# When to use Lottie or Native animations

Hey everybody, welcome back. Today we're going to take a look at Lottie animations and native animations. I'm going to show you a few examples and talk through when is a good idea to use Lottie versus using native animations.
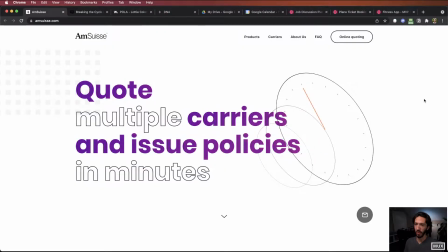Let's dive in. So on this site, Lottie animations are being used as a way to add a little bit more excitement to the page,
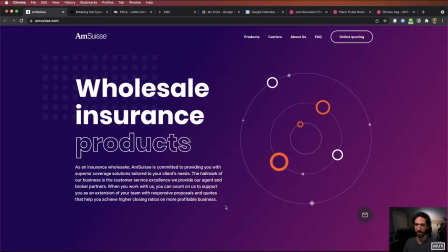kind of visualizing what is happening for this specific product and the things that they're advertising here.
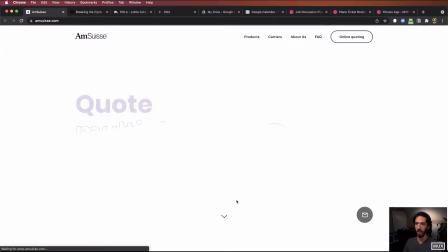And so you can see they're being used in very simple ways just as a reinforcement of the hero content and the title content and so it's really just a subtle
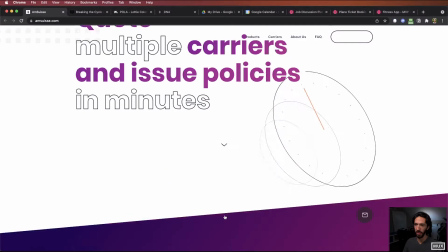simple animation here of this stopwatch and then when you scroll down that animation morphs to this animation that you see here so the
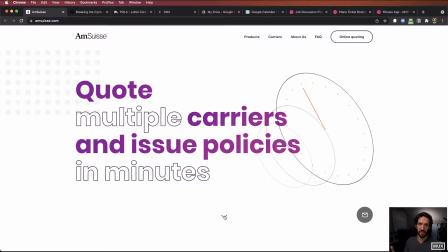way this is actually built is two separate Lottie files and it looks seamless because the second animation starts where the first animation ends and so when I click
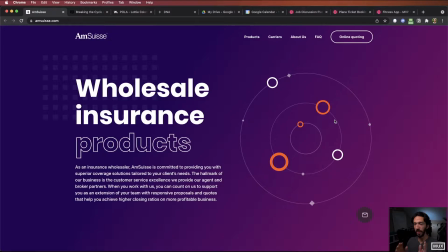this it picks up from where that first animation stopped and continues to this endpoint but if we go ahead and scroll back up you can
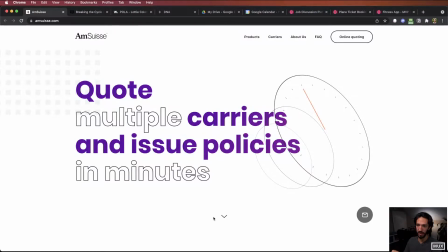see that the end point of that Lottie animation is just there static and if I go back down the end point of this animation is also static. This could also be a single Lottie file animation that just goes from the beginning to the middle point pauses and from
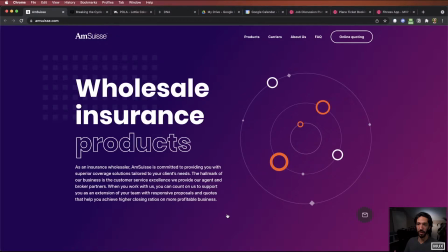the middle point to the end point and pauses and you could actually add in here if you go back up to the top it animates in reverse to kind of get to
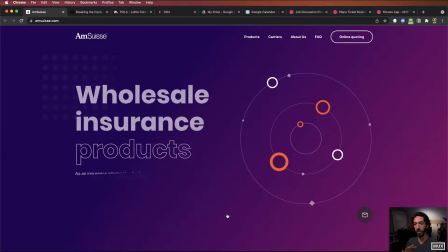this point and then when you go forward it then animates forward to get to this point.
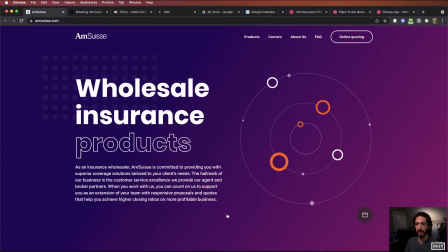That way of implementing it your user actually has a chance to see that animation multiple times during a single session, which sometimes adds a little bit more of excitement and dynamics to the experience.
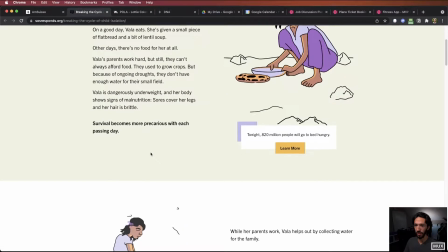This next example is from SOS International, and it's a really awesome example of scroll-based Lottie animations.
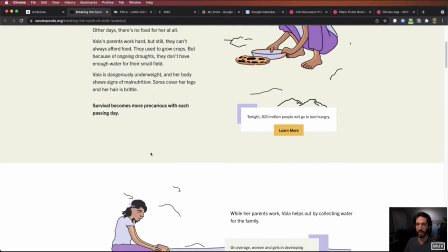And so all of these animations are super, super subtle. They're really just line tracings happening on screen as you're scrolling through.
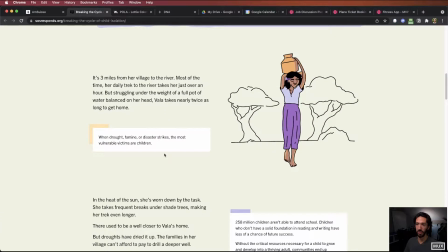And so as I'm scrolling, things are moving over.
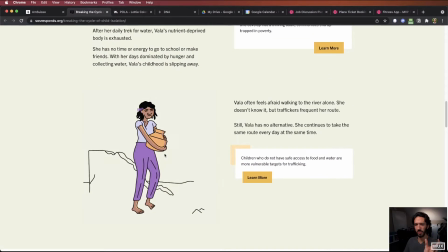The actual moving of the position of the elements could potentially be done with CSS animations and the actual line traces what contains
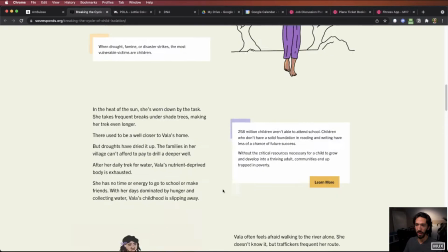the Lottie animation because you can see some of the text is also moving in and out as you're going as well as the illustrations on the left and right side and
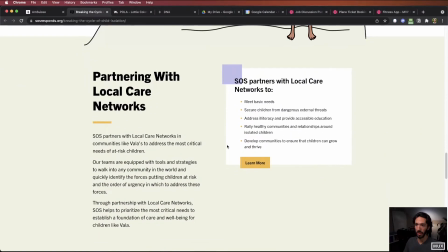so it's a nice combination of some CSS animations with what Lottie is already bringing to the table and it's a very subtle way very powerful way
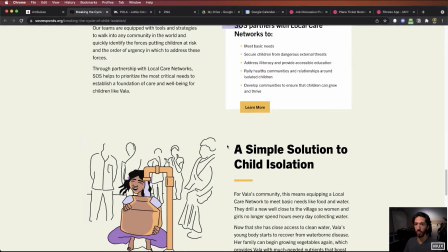to use Lottie to add a little bit of excitement to the experience And what's nice about this is that when I scroll back up,
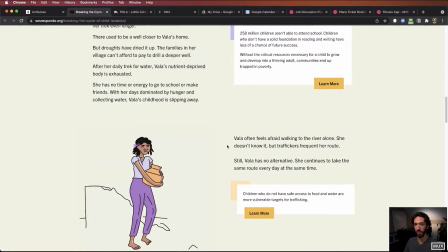all the animations are still happening because they're all based off of my scroll position through the page.
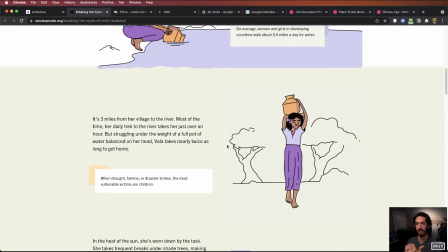And so I'm able to experience that again and again as I navigate back and forth through this experience.
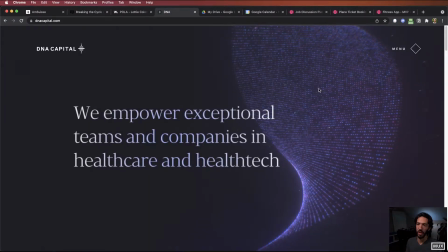And here's another example where Lottie would start to fall apart.
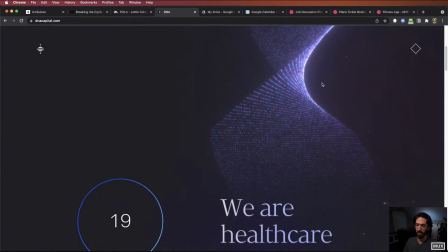So this specific example here was not created with Lottie, but essentially when you pause on the screen, it rotates on its own.
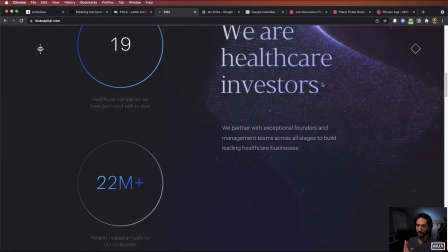And as I scroll, it then speeds up that rotation. You could achieve something very close to this with Lottie,
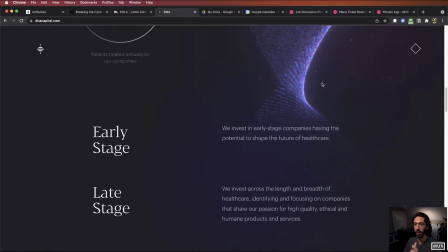but it would take a little bit of JavaScript to make it feel fluid and seamless and all those sorts of things.
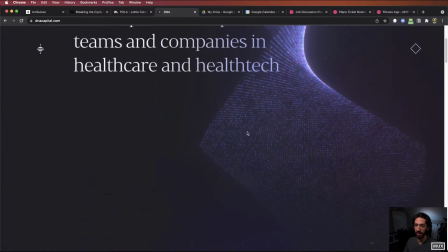However, you can see how many dots are on this specific animation. That would be a lot for your browser or a mobile device to render natively because Lottie is rendering native SVG animations on your device.
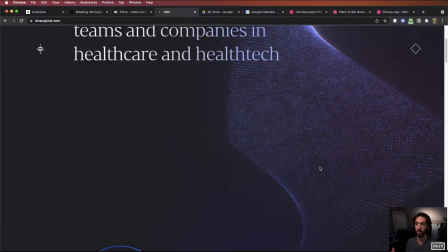And so that takes resources from your device. And so the more shape layers and paths and fills and all those sorts of things that you have going on the more resources that that would take and so
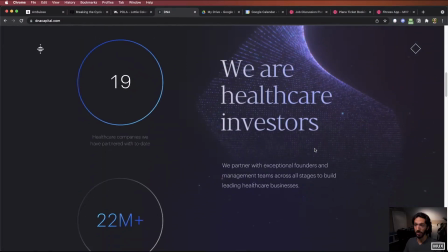something like this could be built using some javascript frameworks or actually just like a 3d model that you're rendering in the background that you're
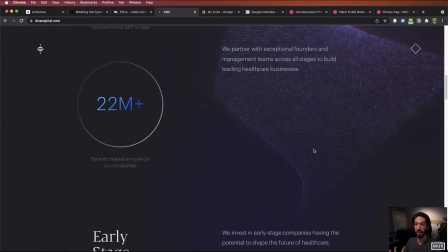just rotating around depending on the scroll location you can also use
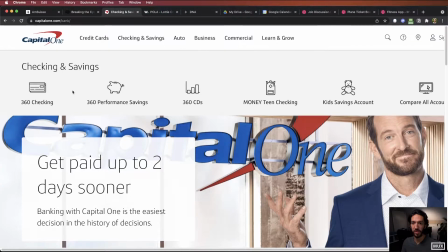a lot of animations in an interactive way so here the animation plays when the mouse hovers and reverses when the mouse leaves the icon and this is a really awesome way to keep your hover interactions really engaging and delightful throughout your
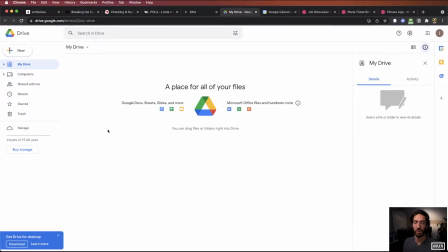experience. So where Lottie starts to meet its limitations are when we start dealing with UI based animations and transitions really. And so just for a simple example here in Google Drive if we click this new button you see that we have this animated drop-down.